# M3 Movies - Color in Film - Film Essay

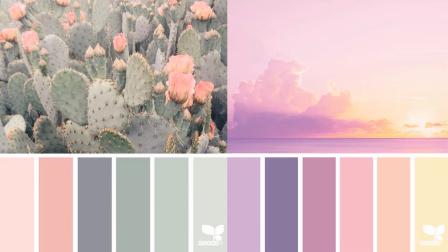(8:11)
So the pastel palette has all its colors softened and gentle, and this is used by directors like Wes Anderson, which I'm going to be talking a lot about for this pastel section, because it's used a lot to make a very soft viewing experience,
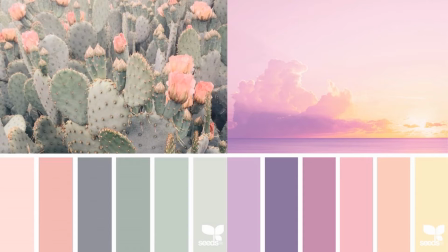(8:30)
and specifically for many Wes Anderson films, he uses it for its storybook sort of feel.
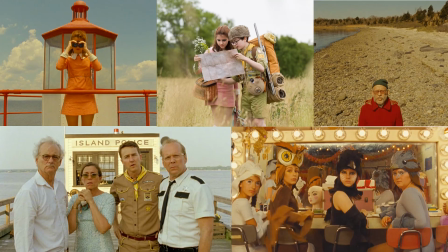(8:38)
As you can see in these shots from Moonrise Kingdom, one of my favorite movies. All of the colors are really gentle and warm and just faded. And actually in an interview, Wes Anderson said that he wanted this movie to mimic the nostalgia of falling in love for the first time,
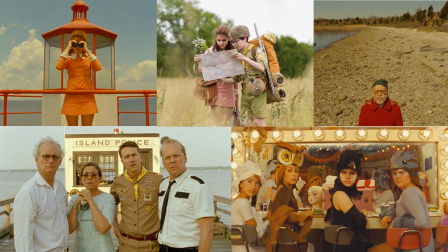(8:57)
and I really recommend this movie if you haven't seen it yet, because he really achieved this goal, and this is a phenomenal movie.
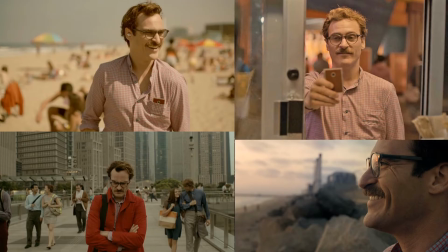(9:04)
Another example with the pastel palette is Her, another just beautiful movie. So sad. Really sad. Anyway, this movie is dominated too by really soft,
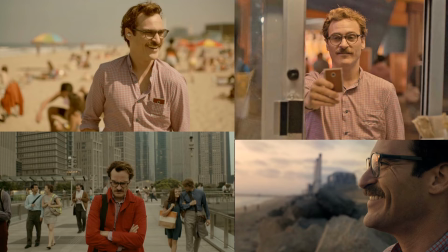(9:18)
gentle colors of a love story gone wrong. The next palette is the muted palette.
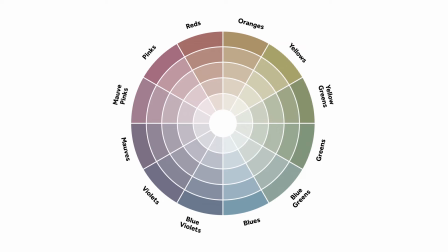(9:26)
This one isn't seen as often because nowadays directors and filmmakers really like the vibrant, popping colors because they're more engaging for some, but the muted palette, when applied correctly, can be just as engaging,
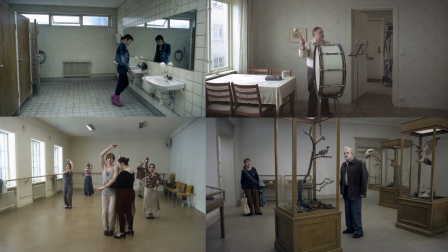(9:43)
such as seen in the Living trilogy. In this movie, all the colors were taken down to just above nothing, and at first glance, it appears really bland. But this movie was designed to be this way. There were designed to be minimal shadows.
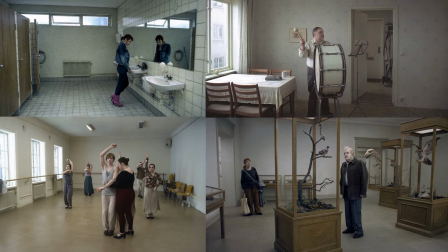(10:03)
The sets were supposed to have zero complexity or anything like that, because the filmmakers wanted the audience to look deeper into normal things and see more and find beauty
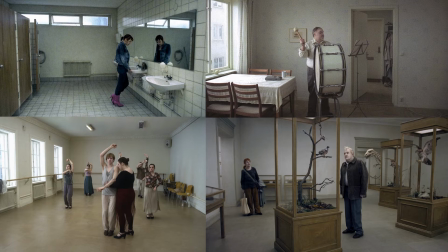(10:18)
in something what seems so dull like normal life. And it's very real to how life seems sometimes, and it's a beautiful movie in a strange way. Doing a complete 180 and going back up the spectrum,
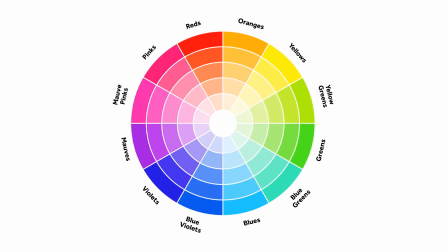(10:38)
the neon palette is when all the colors are taken to like 110%, and they're just so vibrant and honestly can be very overwhelming, but the filmmakers can use that to their advantage in movies such as Only God Forgives.
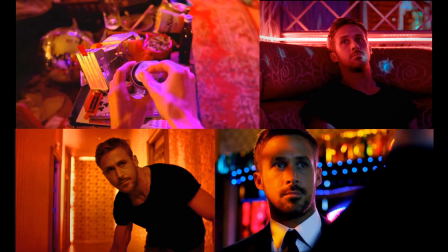(10:52)
In this movie, color is like being punched in the face, and it's just crazy, just harsh and unrelenting and violent and unforgiving, similar to the title, Only God Forgives.
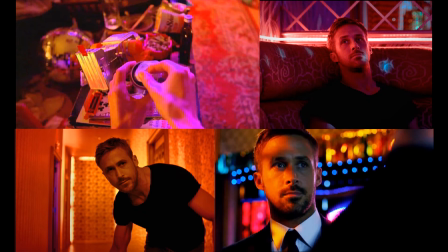(11:07)
It usually reflects a hard and abrasive plot, and in this movie, which is about a brother investigating his brother's murder in the Bangkok underworld, so it's a very rough, gritty plot, and the colors are just so overwhelming, it really throws you headfirst into this Bangkok underworld.
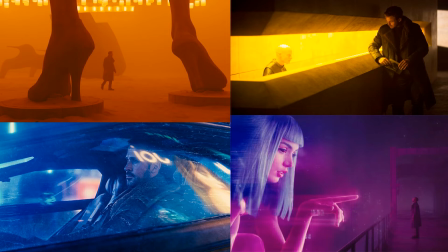(11:25)
Another movie that really employs the neon color scheme in so many different ways is Blade Runner 2049. Like I said, this is a more popular palette to see these days, especially in movies like Blade Runner.
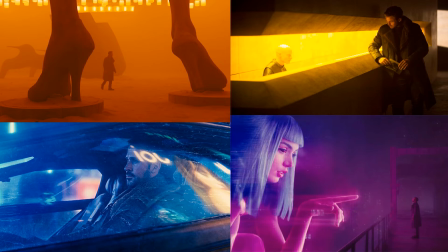(11:39)
Now I'm going to be talking about specific kinds of colors, and this is where we're going back to Amelie.
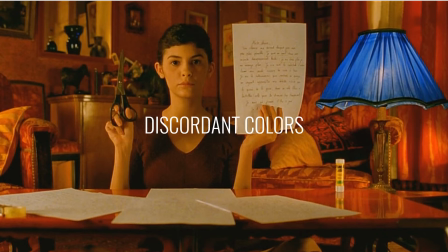(11:45)
For this section, I'm going to be talking about discordant colors, and there are a few different definitions. Like, some people consider discordant colors that are not across from each other but offset by 1 or 2 on the color wheel.
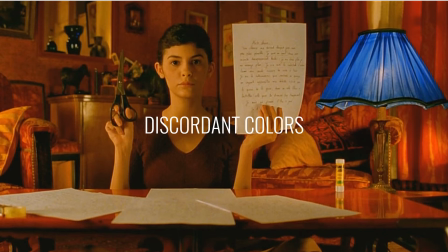(12:00)
But for this movie, I'm going to be talking about colors that don't lie within the already previously established color palette of a movie. And this can be seen in Amelie.
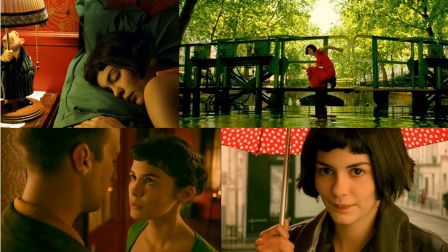(12:10)
Amelie is, like I said in our complementary color section, primarily dominated by greens and red.
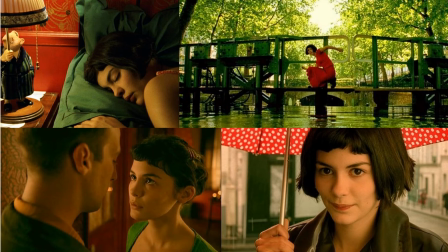(12:18)
And it's very powerful, very noticeable, so that when a color that isn't typically part of the color scheme is introduced,
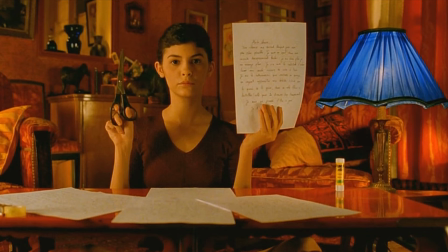(12:26)
you notice it and you see it, because they're colors that aren't quite right. They don't fit into the palette, and they don't really have a home in the world around them. They can represent a multitude of things, though. A new idea entering the story, a new character, a new feeling of an existing character.
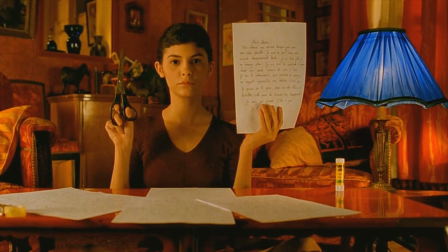(12:43)
The one thing is consistent about discordant colors is that they draw attention to something new or something that has changed. Similar to changing up the furniture in your room or dyeing your hair, not necessarily a bad thing, just different. As it strays from the established palette, it shows a foreign entity in the story or an idea.
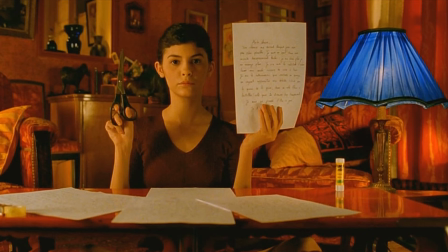(13:00)
This can be used because they're genuinely disturbing to look at, or draw attention to something the filmmakers want noticed. This is exactly what happened in Amelie, because as she starts to fall in love, this blue is introduced,
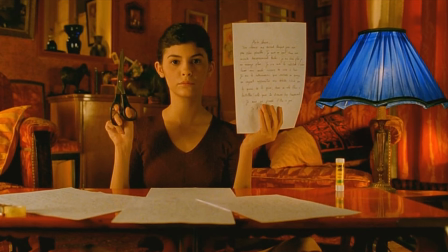(13:16)
and contrary to popular belief about blue being a color that signifies sadness, it can also be a color that signifies happiness.
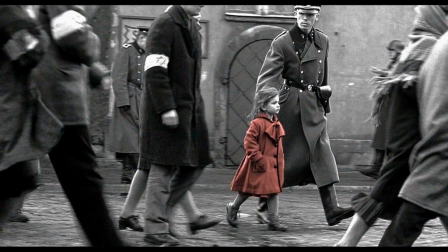(13:25)
You can also see this in Schindler's List. This is one of the more notable examples of discordant colors. This is almost similar to Sin City in a sense, but the filmmakers, Steven Spielberg,
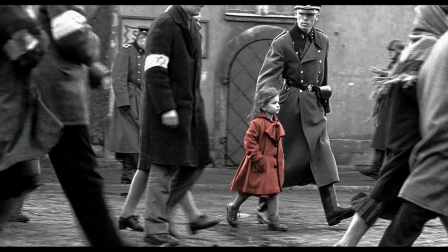(13:40)
amazing, he filmed this movie in black and white with only this girl's coat being in color, and that really has a strong effect because you remember it and you notice it.
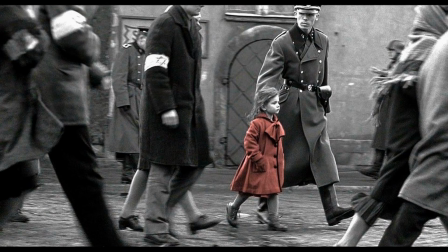(13:52)
Like, this, she sort of is the innocence of the Holocaust, and then you see her dead and you kind of realize, like,
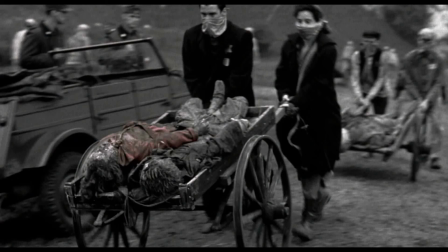(14:00)
these are people who are dying, and like it's Schindler's realization, like this girl in the red coat. Very powerful, incredibly moving, great movie if you guys haven't seen it.
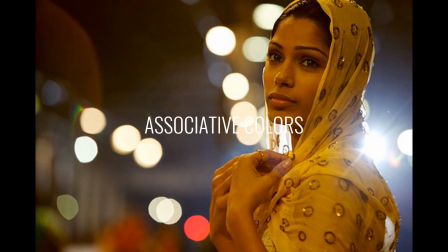(14:12)
Another sort of color I'm going to talk about are associative colors, and for those who haven't seen Slumdog Millionaire, this is Latika, and she's the love interest throughout the story, and she is associated with the color yellow.
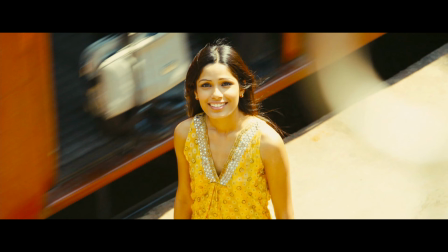(14:25)
So she's always seen in yellow, as seen in the first slide and this slide. It's like her signifying color. And this association is so powerful that even when characters are thinking about her, they're surrounded by yellow.
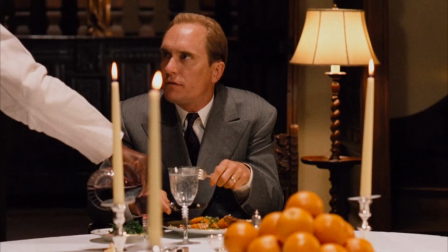(14:43)
Another example of associative colors is the oranges in The Godfather, which signify death.
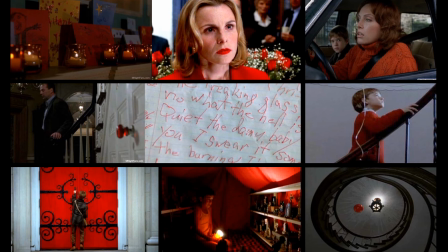(14:50)
Or the color red in The Sixth Sense, which signifies the presence of a ghost.
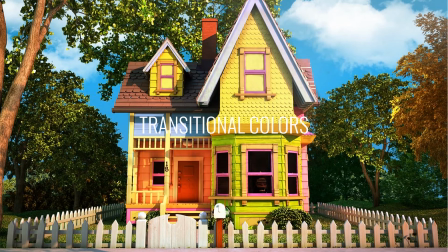(14:56)
The final sort of color idea I'm going to talk about is transitional colors. And you can see this sort of transition in Up. this is a shot from when they're happy, everyone's alive, nothing sad has happened yet.
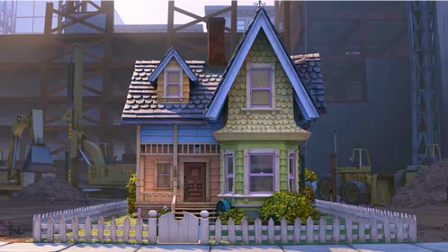(15:08)
And then this is a shot after that opening sequence where you see their family, or what they wanted to have a family. And this is a shot afterwards, and you can just see the real transition in the color between the two, from like the bright, happy, hopeful to this.
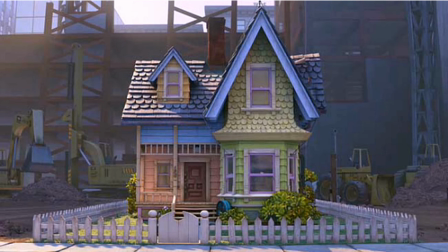(15:25)
Another example of transitional colors is Star Wars.
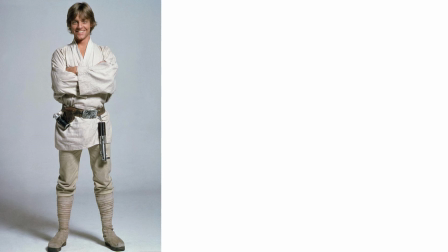(15:30)
This is for you, Jack. So when Luke is first introduced, clothed in white, innocent, pure, whatever you want to go by, there's a lot of meaning behind it. But then in Return of the Jedi,
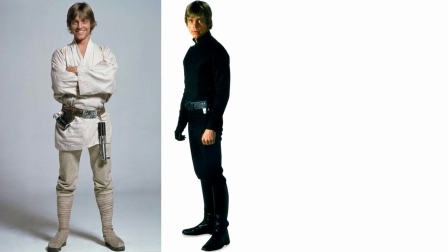(15:48)
you can see in the middle shot, he has donned this black uniform, outfit, costume, whatever you want to call it, similar to his father, Darth Vader, spoiler alert, similar to his father's sort of black presence.
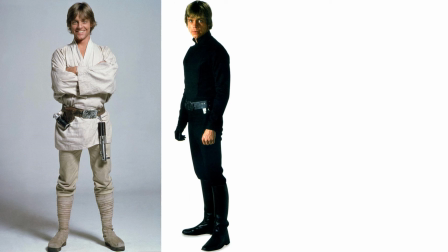(16:05)
And then during that whole fight scene that Jack talked about in one of the previous podcasts, he's clothed all in black. It shows how he's on the brink of the dark side, like he's almost there, he's dressing in their colors, or their uniform or whatever.